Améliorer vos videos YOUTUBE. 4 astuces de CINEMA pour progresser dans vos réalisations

Salut les amis, ravi de vous retrouver pour cette nouvelle vidéo. Je commence par vous remercier tout simplement parce qu'on vient de passer la barre des 500 abonnés. Pour moi, c'est une petite victoire et j'aime bien célébrer dans ma vie les petits steps, les petits pas que je fais à chaque fois. Donc voilà, 500 abonnés, c'est 500 de plus que quand j'ai commencé. C'est super, je suis vraiment super fier, super heureux de vous compter parmi cette communauté grandissante et naissante. hommes et femmes qu'il a constitué merci beaucoup pour votre confiance votre soutien, vos partages, vos likes vos sourires, vos commentaires ça me fait chaud au coeur c'est très appréciable et ça me donne envie de continuer à vous partager tout le savoir que j'ai acquis pendant ces 10 dernières années donc voilà, si c'est la première fois que vous tombez sur cette vidéo et sur cette chaîne, bienvenue je m'appelle Greg, je suis acteur réalisateur et sur cette chaîne on voit ensemble tout l'univers de la vidéo afin que vous puissiez vous en emparer afin de transmettre vos propres messages. Cette vidéo et les trois qui seront diffusés au mois de juin vont concerner des astuces en vidéo et comment vous allez pouvoir vous saisir de grands principes pour pouvoir améliorer la qualité de vos vidéos. Voilà, ça plus tout ce qu'on a fait précédemment sur cette chaîne avec toutes les vidéos sur le montage vont vous permettre de pouvoir mettre en application pour pouvoir participer au concours qui je le rappelle est toujours d'actualité puisqu'il se termine le 30 juin pour ceux qui ne savent pas de quoi je parle je vous mets la vidéo ici ou ici vous irez voir un petit concours entre nous les membres de cette communauté pour pouvoir mettre en application sur une thématique qui me tient à cœur. On va commencer tout de suite, on va aller voir sur l'ordinateur un petit peu les quatre points qui sont essentiels et que j'ai envie de développer aujourd'hui. Et puis, on va voir ça ensemble avec également quelque chose dont je suis très fier, c'est les dernières images que j'ai de la dernière série dérapage qui est actuellement sur Netflix, dans lesquelles je joue le rôle du négociateur. Donc on va se servir de ces images-là pour illustrer aujourd'hui ce que j'ai envie de vous parler, ce dont j'ai envie de vous parler, c'est plus français. Allez, c'est parti, on se retrouve sur l'ordinateur, suivez-moi.
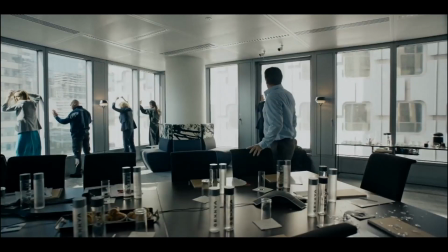Allez les amis, on débute avec le commentaire en direct de cette scène, j'ai juste fait un arrêt sur l'image là et j'en ferai d'autres durant la scène pour vous montrer la première image de la scène. La première image de la scène, c'est un plan large et le plan large nous permet d'avoir une multitude d'informations sur ce qui se passe dans la série.
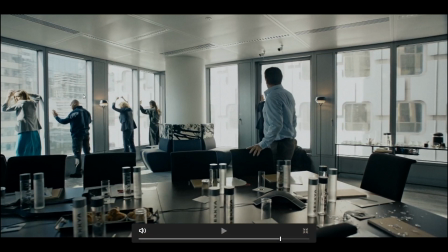A savoir que là, on est dans un bureau, dans une tour, on le voit à l'extérieur, on est dans une tour, on voit qu'on est chez Exia, c'est marqué, on a les informations sur les bouteilles de verre, et puis on comprend également qu'il se passe quelque chose de pas normal, puisqu'on a des gens en costume et puis des gens paramilitaires qui ont les mains sur la tête.
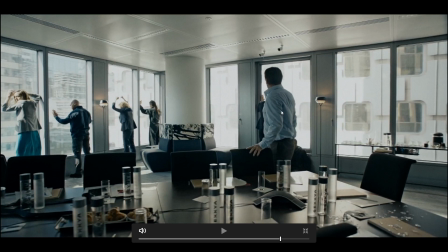Visiblement, le personnage qui est ici, joué par Eric Cantona, est en train de faire quelque chose qu'on va découvrir.
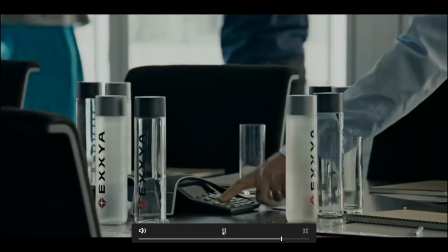Ok, on ajoute un peu de mouvement.
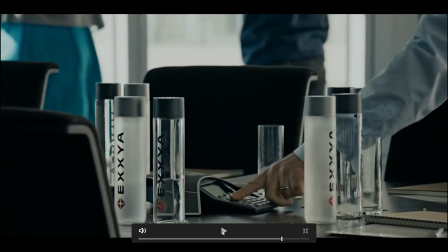Première chose qui est intéressante, c'est que sur le deuxième plan, le réalisateur décide de venir resserrer tout de suite sur un élément qui est le téléphone, comme pour nous indiquer qu'il va se passer des choses avec ce téléphone.
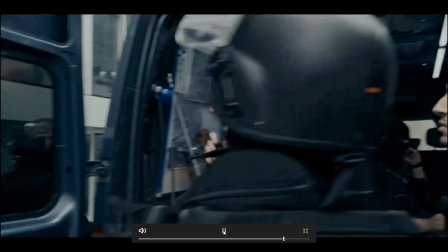Oui, je m'appelle Patrice Moreau. Je suis négociateur en Rennes.
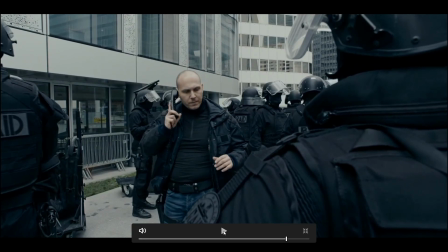Donc on comprend pourquoi il nous a montré le téléphone, puisqu'on est dans une scène face au négociateur du raid que j'interprète. Et donc la scène va se passer à ce niveau-là. Je continue.
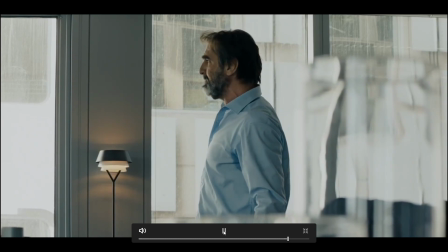Voilà, donc là on est sur un plan taille.
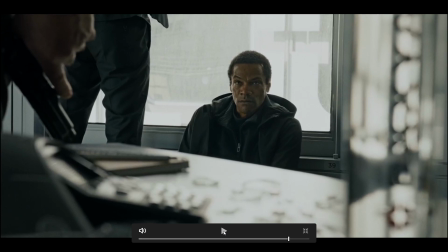Là c'est intéressant, il est venu resserrer et nous faire un plan qu'on appelle un plan de coupe. il est venu sur le personnage qui est joué par Adama qui est l'un des preneurs d'otages avec au premier plan ici le téléphone flouté mais ce qui est intéressant c'est le pistolet qu'on peut voir ici et le regard de Adama qui nous montre
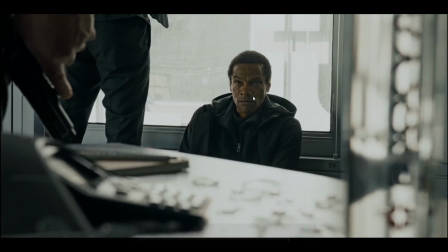la frayeur dans ses yeux il vient nous montrer une perspective une partie de la scène qu'on ne verrait pas si on était simplement sur les deux personnages et donc ça nous ajoute de la matière pour la dynamique de ce montage
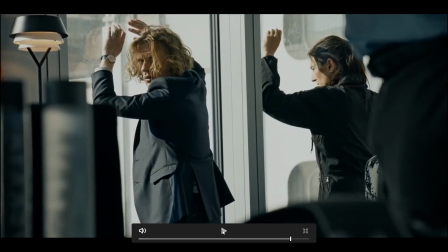là il fait exactement la même chose sur deux autres personnages en l'occurrence ici le personnage qui est joué par Alex Lutz qui est le patron de l'entreprise qui est pris en otage
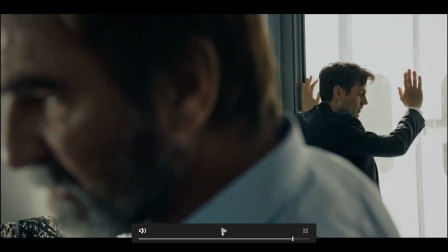voilà là c'est intéressant il vient resserrer il est créatif en plus mais on le verra dans une autre partie de la vidéo il resserre avec la partie au premier plan qui est floutée et il vient nous faire un plan sur ce personnage-là pareil qui est un des membres de cette société
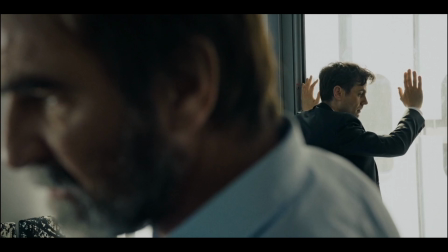pour nous apporter un éclairage sur son regard, sur ce qui se passe dans la tête de ce personnage.
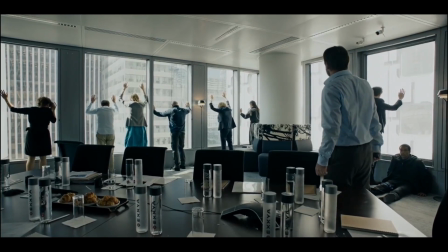On revient sur un plan large, Il va d'abord falloir relâcher le blessé et les quatre femmes.
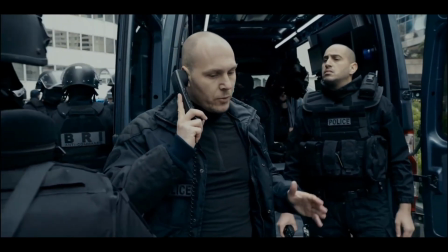C'est un préalable absolu. Plantaille.
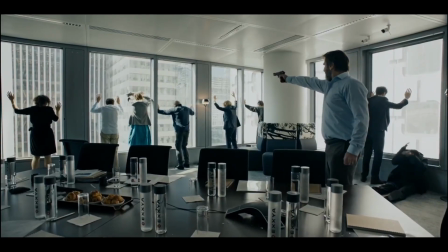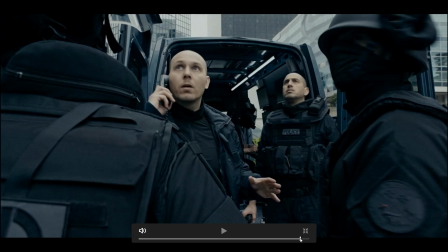Ok.
Là, je vais essayer de remettre un tout petit peu en arrière. Juste ici. Coup de feu.
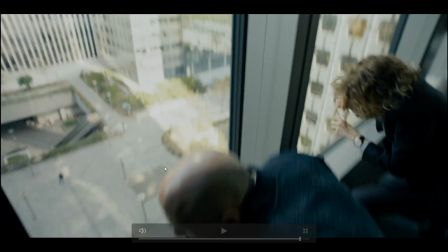Le coup de feu était en plan large. Il est venu resserrer tout de suite sur les victimes, sur ceux qui sont pris en otage, pour qu'on puisse avoir accès à leurs réactions, à leurs visages, à leurs émotions. donc il est passé du plan large au plan serré sur ceux qui ont été pris en otage
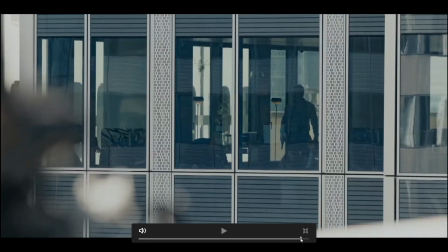là c'est intéressant aussi parce que vous voyez que pour la première fois on va le voir juste après là on a une vue de l'extérieur qui nous montre encore un autre point de vue de la scène, c'est toujours la même scène vous voyez qu'on a un plan large également mais vue de l'extérieur
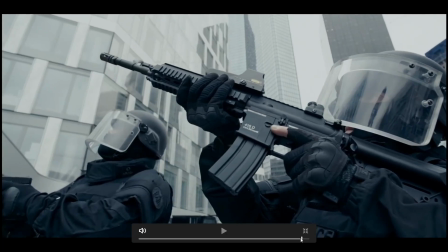là, exactement comme à l'intérieur D'ailleurs, il est venu resserrer sur les fonctionnaires de police du RAID pour pouvoir nous montrer des détails, les détails du fusil, les visières, nous montrer qu'il y a une tension, qu'on est en intervention, qu'il se passe des choses.
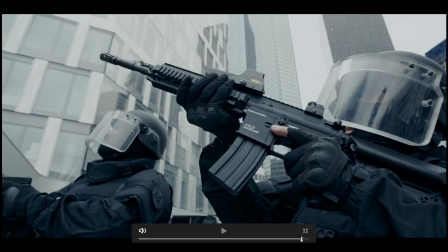Et voilà, ça ajoute de la tension et du dynamisme au montage. Pareil, là, on a des éléments.
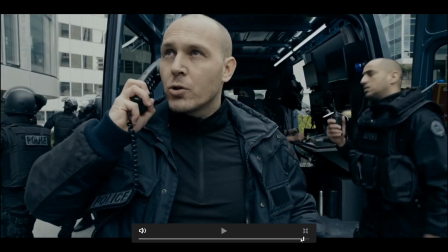Et là, vous voyez, le cadreur, il vient resserrer sur moi. Il a avancé. Je ne sais pas si vous avez eu le temps de voir, mais on va le voir.
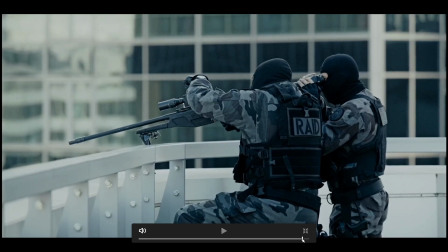Regardez bien le mouvement du cadreur. il va venir vers moi et il va faire ça tout le long de la fin de la scène
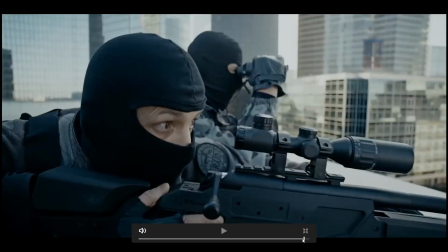regardez il avance, il avance, il avance vers moi et il passe du plan taille au plan poitrine
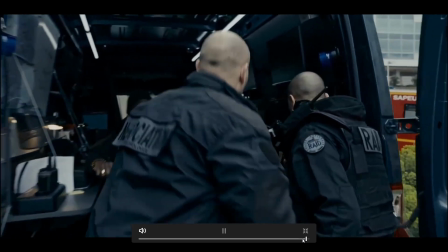et là il va me suivre il me suit
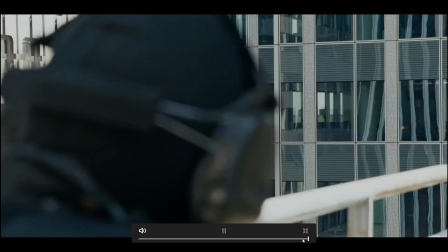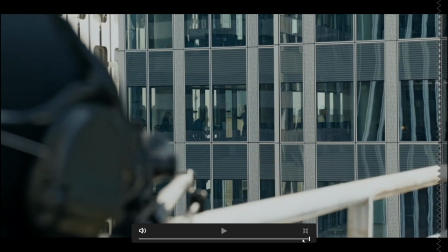voilà la scène s'arrête ici enfin je l'ai coupé moi ici vous voyez que dans une scène on a une multitude de variétés de plans on a du plan large on a du plan serré, on a du plan moyen et puis on modifie également les axes de vue,
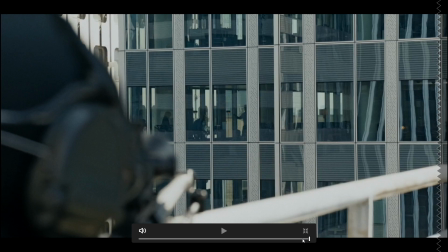un coup on est à l'intérieur un coup on est à l'extérieur et puis on a des plans de coupe sur différents personnages et tout ça nous donne de la matière qui nous permet de pouvoir au montage, avoir une scène qui est dynamique et une scène qui a besoin d'être dynamique puisque là on est dans une prise d'otage et où il faut de la tension.
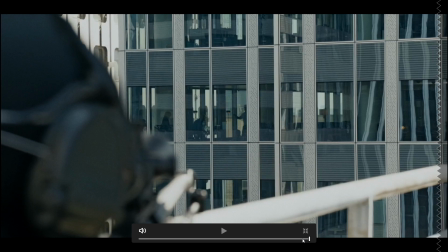Et donc, on a plusieurs variétés de plans.